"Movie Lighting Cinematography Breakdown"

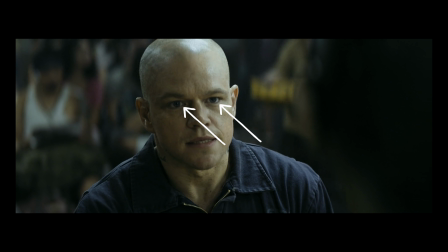[12:19]
I can't see it in the behind the scenes, but I bet you there's a light hidden somewhere by the camera.
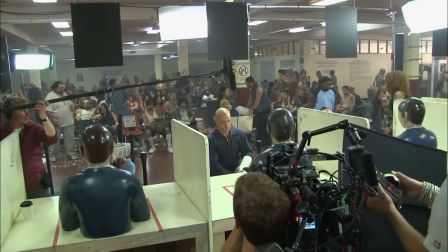[12:25]
So that way, for his close-up, he gets a nice little catch light so we feel like we can see into his soul a little bit.
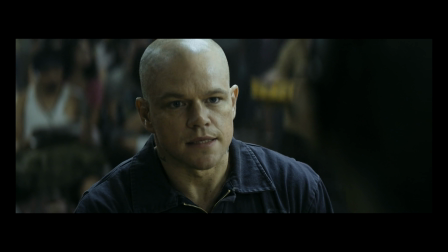[12:32]
You can see here as well that the scene is fairly dark. It's a dimly lit scene, but with the behind the scenes shot, you can see there's actually a lot of light.
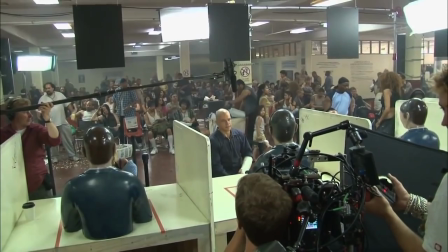[12:41]
Here's why. If you want a dark scene, if you're filming a dark scene, a lot of times you don't actually have to film it dark. You film it brighter and then you stop down in the camera. You put NDs over your lens. This is how Hollywood gets a dark scene without grain. They're actually lighting it brighter and then stopping the camera down.
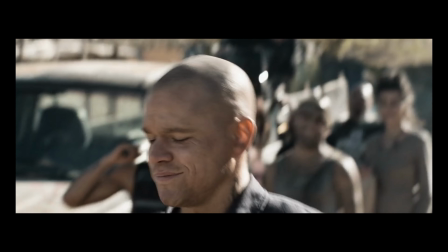[13:01]
Here's another scene from Elysium. This is a very simple scene. Anybody can replicate this type of lighting.
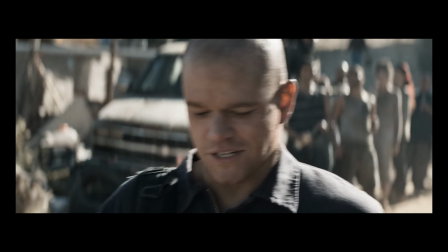[13:07]
We do it all the time. The whole scene is shot handheld on a couple different focal lengths. They filmed it wide, then they went in tight for these close-ups.
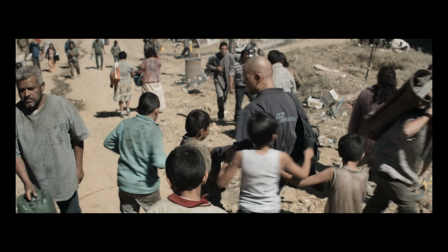[13:14]
Just like that shot from Hell or High Water, the sun is behind our actor.
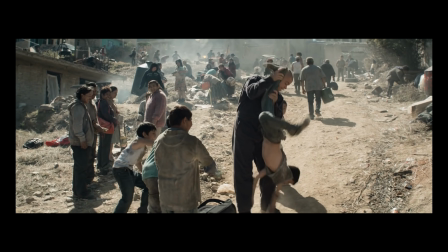[13:19]
And for a scene like this, they're gonna play through it a number of times with different focal lengths,
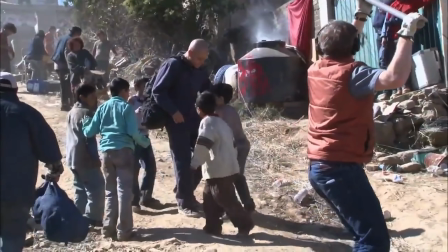[13:24]
different angles, like a documentary, with a single camera.
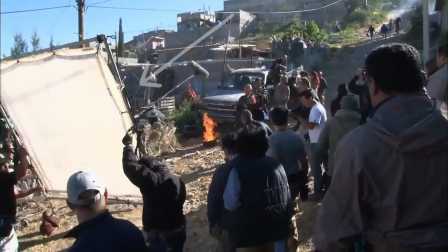[13:29]
We can see this large white bounce, and it's positioned in this place on purpose. The sun is bouncing off of it into Matt Damon's face, filling in that shadow side of his face.
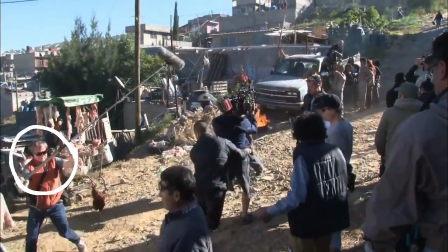[13:43]
Ironically, the boom op is in front of it, so he's getting the brunt of that lighting. I wish they could have found a different place for him.
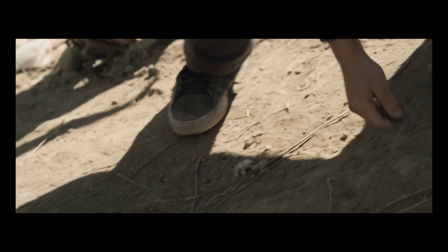[13:50]
Maybe they didn't care that it wasn't super close to him, but that is doing something, but not very much.
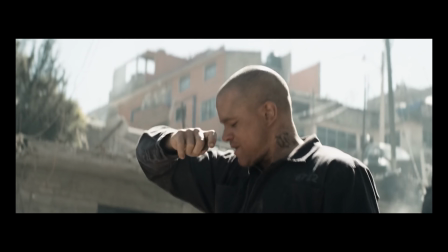[13:57]
These two movies, Hell or High Water and Elysium, are so different from each other.
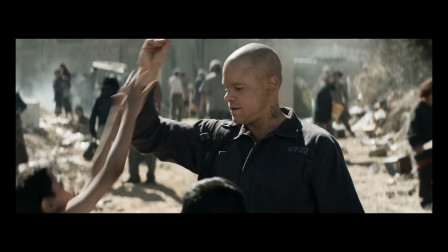[14:01]
They were both anamorphic, but they have very different looks.
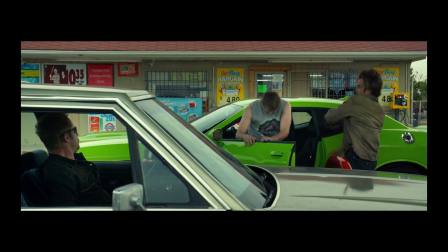[14:04]
One was shot handheld, one is very steady and calculated, but the lighting formula for both the movies is fairly similar.
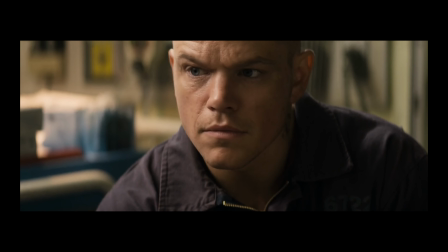[14:13]
The dark side of the face is closer to the camera, and there's usually a backlight or some sort of rim light behind our actors. But I will say that it's important not to get bogged down with formulaic filmmaking. There's always ways to be creative and to find new ways of telling a story. If you liked this video, do not subscribe to our channel. For a long time now, we've been encouraging people to unsubscribe if they have, and to leave negative comments, to leave a thumbs down, because we don't care about such things.